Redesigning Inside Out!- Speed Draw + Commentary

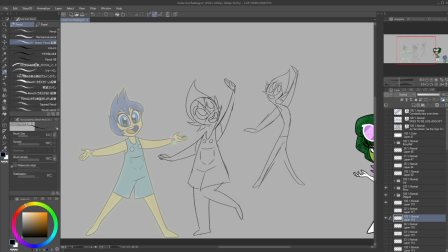495s
Because even if Disgust wants something, she is not someone who actively pursues it.
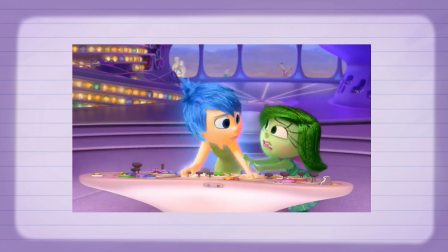500s We want to be friends with them. Let's go talk to them. Are you kidding? We're not talking to them. We want them to like us.
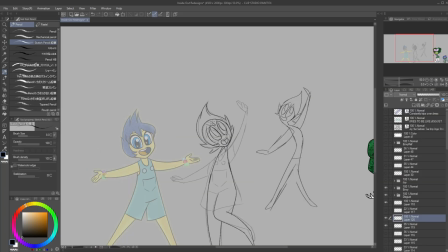505s Oh, yeah. Wait, what?
Fear in the same scene is tasked with recognizing any danger but doesn't act upon it, instead deferring the action to Joy when something comes up.
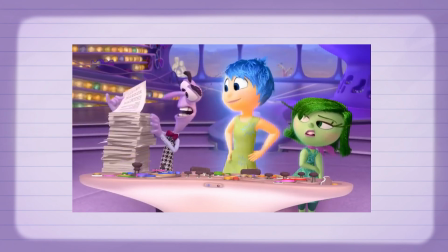513s Let's finish with the potential disasters. Worst scenario is either quicksand, spontaneous combustion, or getting called on by the teacher.
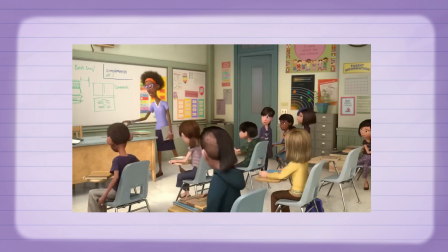520s So as long as none of those happen... Okay, everybody, we have a new student in class today. Are you kidding me?
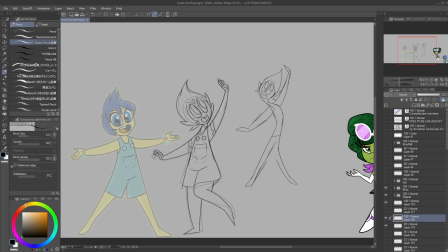525s Out of the gate? Pretend we can't speak English? Don't worry, I got this.
Anxiety, on the flip side, is both aware of the dangers and makes plans for them, and often overplans.
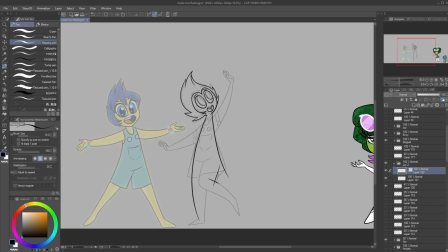534s
There's not a direct parallel between sadness and embarrassment I can make here, but in a scenario about ridicule from peers,
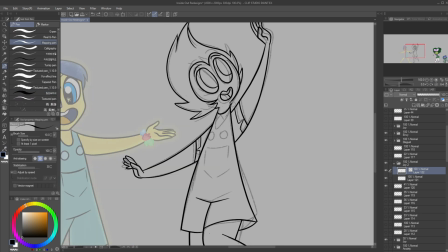540s
sadness would accept it and feel bad, embarrassment would try to stop whatever it is that's causing the ridicule.
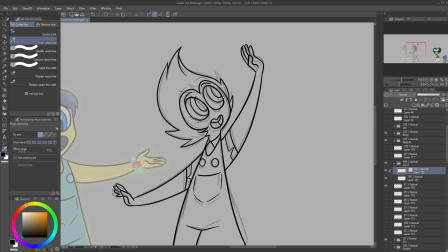545s
Ennui is the only exception to this, which makes sense. Ennui is ironic attachment, and that's a defense mechanism, but I'll elaborate more on that when we get to her.
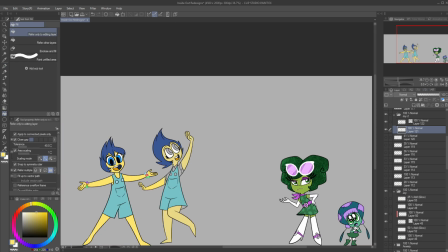554s
That being said, I do think the new emotions are kinda superfluous. You could remove envy and embarrassment from the story and add their facets to Anxiety's character.
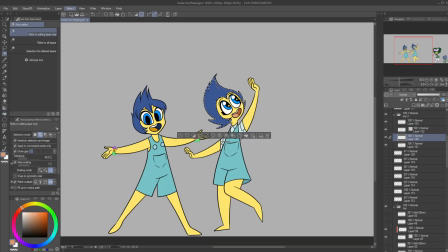562s
Anxiety plays a very important role in the film, and ennui is a different enough emotion that she can stay.
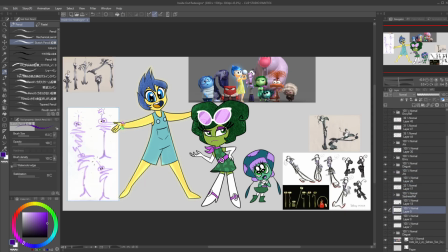567s
Fear and anxiety were drawn at the same time together due to their similar zigzagging inspirations.
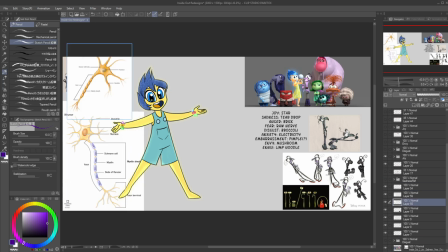571s
Fear being based on a raw nerve and anxiety on electricity. Fear was really quick to draw.
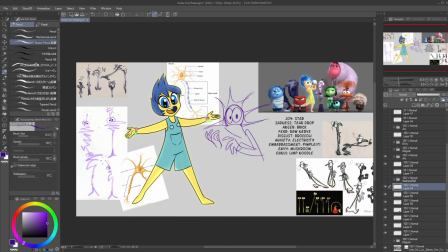577s
I found these textbook illustrations of nerves online, so I basically just yoinked that. I also took Sadness's turtleneck so it would cover up his mouth, but resembled gritted teeth. I did toy with the idea of giving him multiple limbs, but that is a little too monstrous for this lineup.
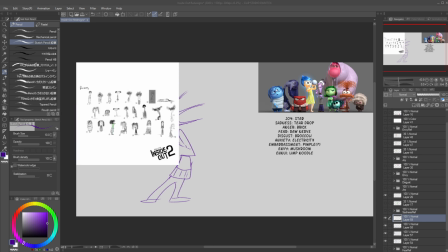590s
Something you may notice when I'm sketching out characters is that I like to change their poses up, especially in reference art like model sheets.
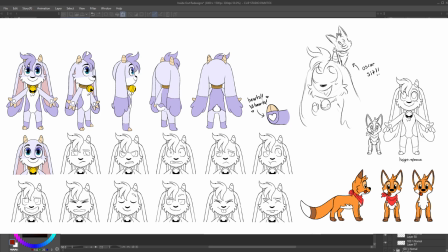596s
Animators and artists need to know all the details of the outfit. That is why so many character sheets have very basic poses.
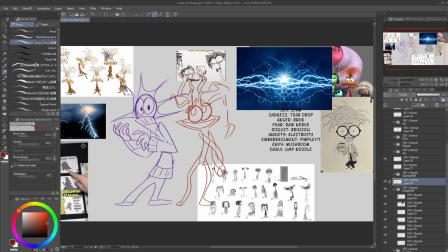602s
And I needed to do that here so his outfit wasn't being obstructed by his arms. At one point I gave Anxiety a noodle-like appearance, but it almost made Fear and Anxiety look like siblings, and we should not do that.
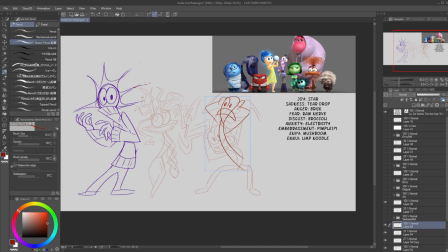613s
In the movie, Anxiety's hair is just like this weird ponytail. I'm not entirely sure. Okay, update from future AJ. I figured out what it was. It's meant to look like a bundle of optical fibers.
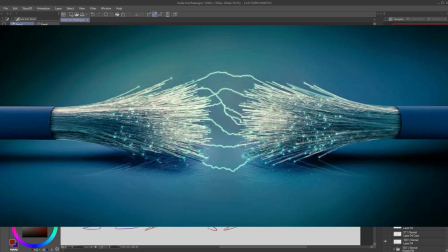623s
Optical fibers are a material used to transmit light, electricity, and information, such as internet communication.
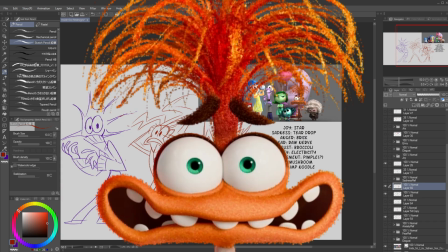629s
Oh my god, that's so smart! I'll take it all back. This is peak female character design. Anxiety's face is just perfect.
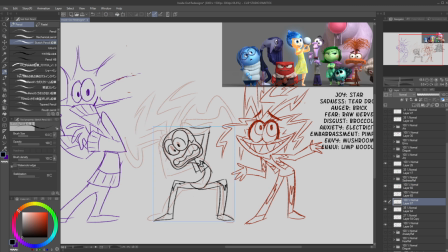636s
I can't change it. Big eyes but tiny pupils and irises to denote fear.
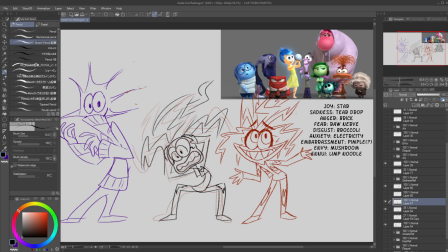640s
A Muppet Fraggle Rock mouth that scrunches up in a wavy line to show an anxious smile.
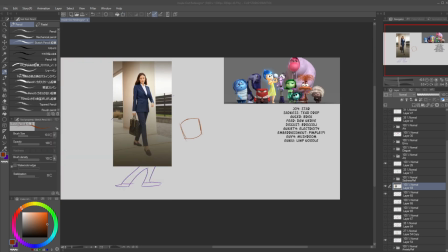645s
I tried to give her ears to make her look more like a goblin, but none of the other characters had ears, so that was out.
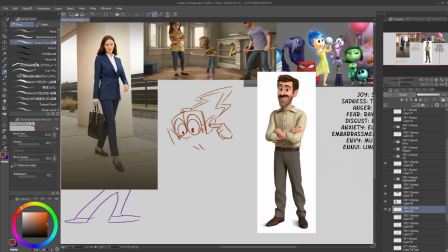650s
Which meant all I could really focus on was the outfit. Fashion gets overlooked sometimes in character designs, especially men's fashion because most of it in real life is boring. But clothes can show just as much character as shape language, poses, or color schemes do.
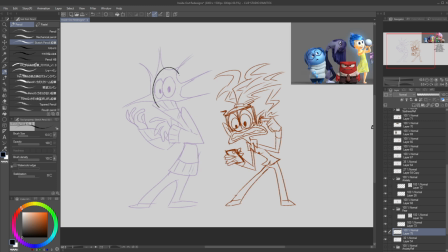664s
So I was thinking, okay, what fits with her dorky demeanor? Her whole thing is planning for the future.
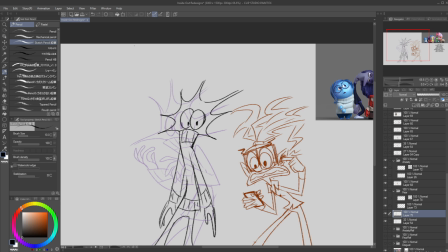670s
She's an organizer. She's an organizer. She should be a stressed out business lady.
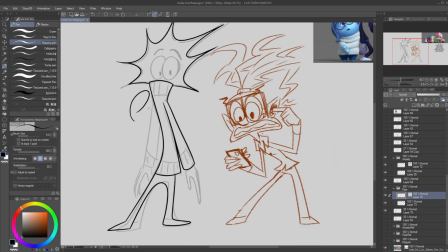674s
An aspect I like about Riley's parents is that Jill's head emotion, waka waka, is sadness and Bill's is anger.
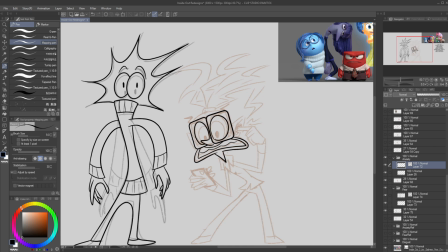681s
Jill wears glasses and Bill wears a tie. So Riley's sadness and anger have the same clothing items.
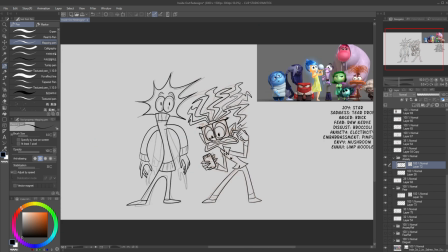687s
So I borrowed from the parents to complete the look, in particular Bill's business casual appearance and Jill's glasses.
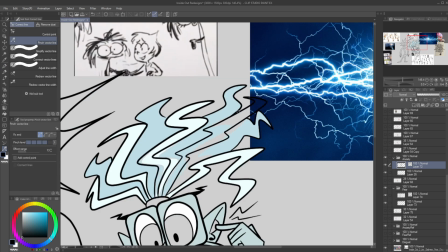692s
I originally wanted Anxiety as this light electric blue, but upon the final lineup I realized there were too many cool colors already, so she had to go back to orange.
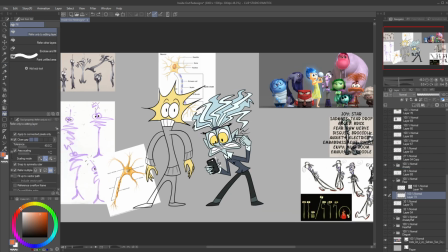700s
Same with Fear, who I wanted to be a more warm orange because of the nerve illustrations, but that doesn't really fit the feeling of Fear, does it?
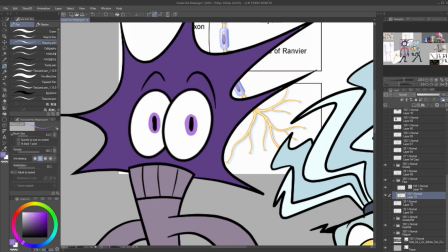707s
And orange as a color can be closer to the yellow of electricity, so it just fit to Anxiety more.
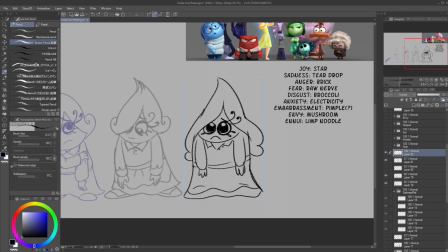711s
With Sadness, I really wanted to do something with the teardrop shape, but I was struggling to come up with how to incorporate that and not look too human.
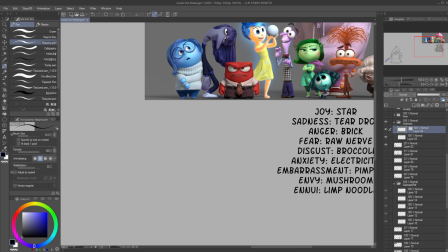719s
Eventually I realized I didn't need the head to be the most defining thing here, like it is with everyone else.
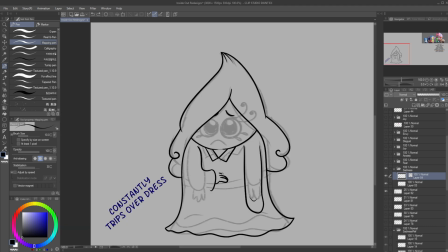725s
In fact, her face could be more obscured and closed off, which allowed me to have more fun with this long ocean wave hair.
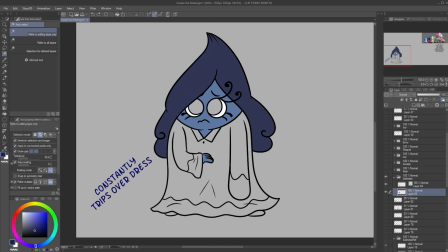730s
I really enjoyed her rounded triangle body with the pajamas and her concept art. It kind of reminds me of Dogen from Psychonauts.
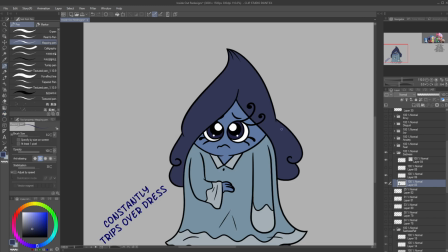736s
I got the jammies, but instead of a two-piece, it's a nightgown. I imagine she's always tripping over it and just doesn't bother getting back up.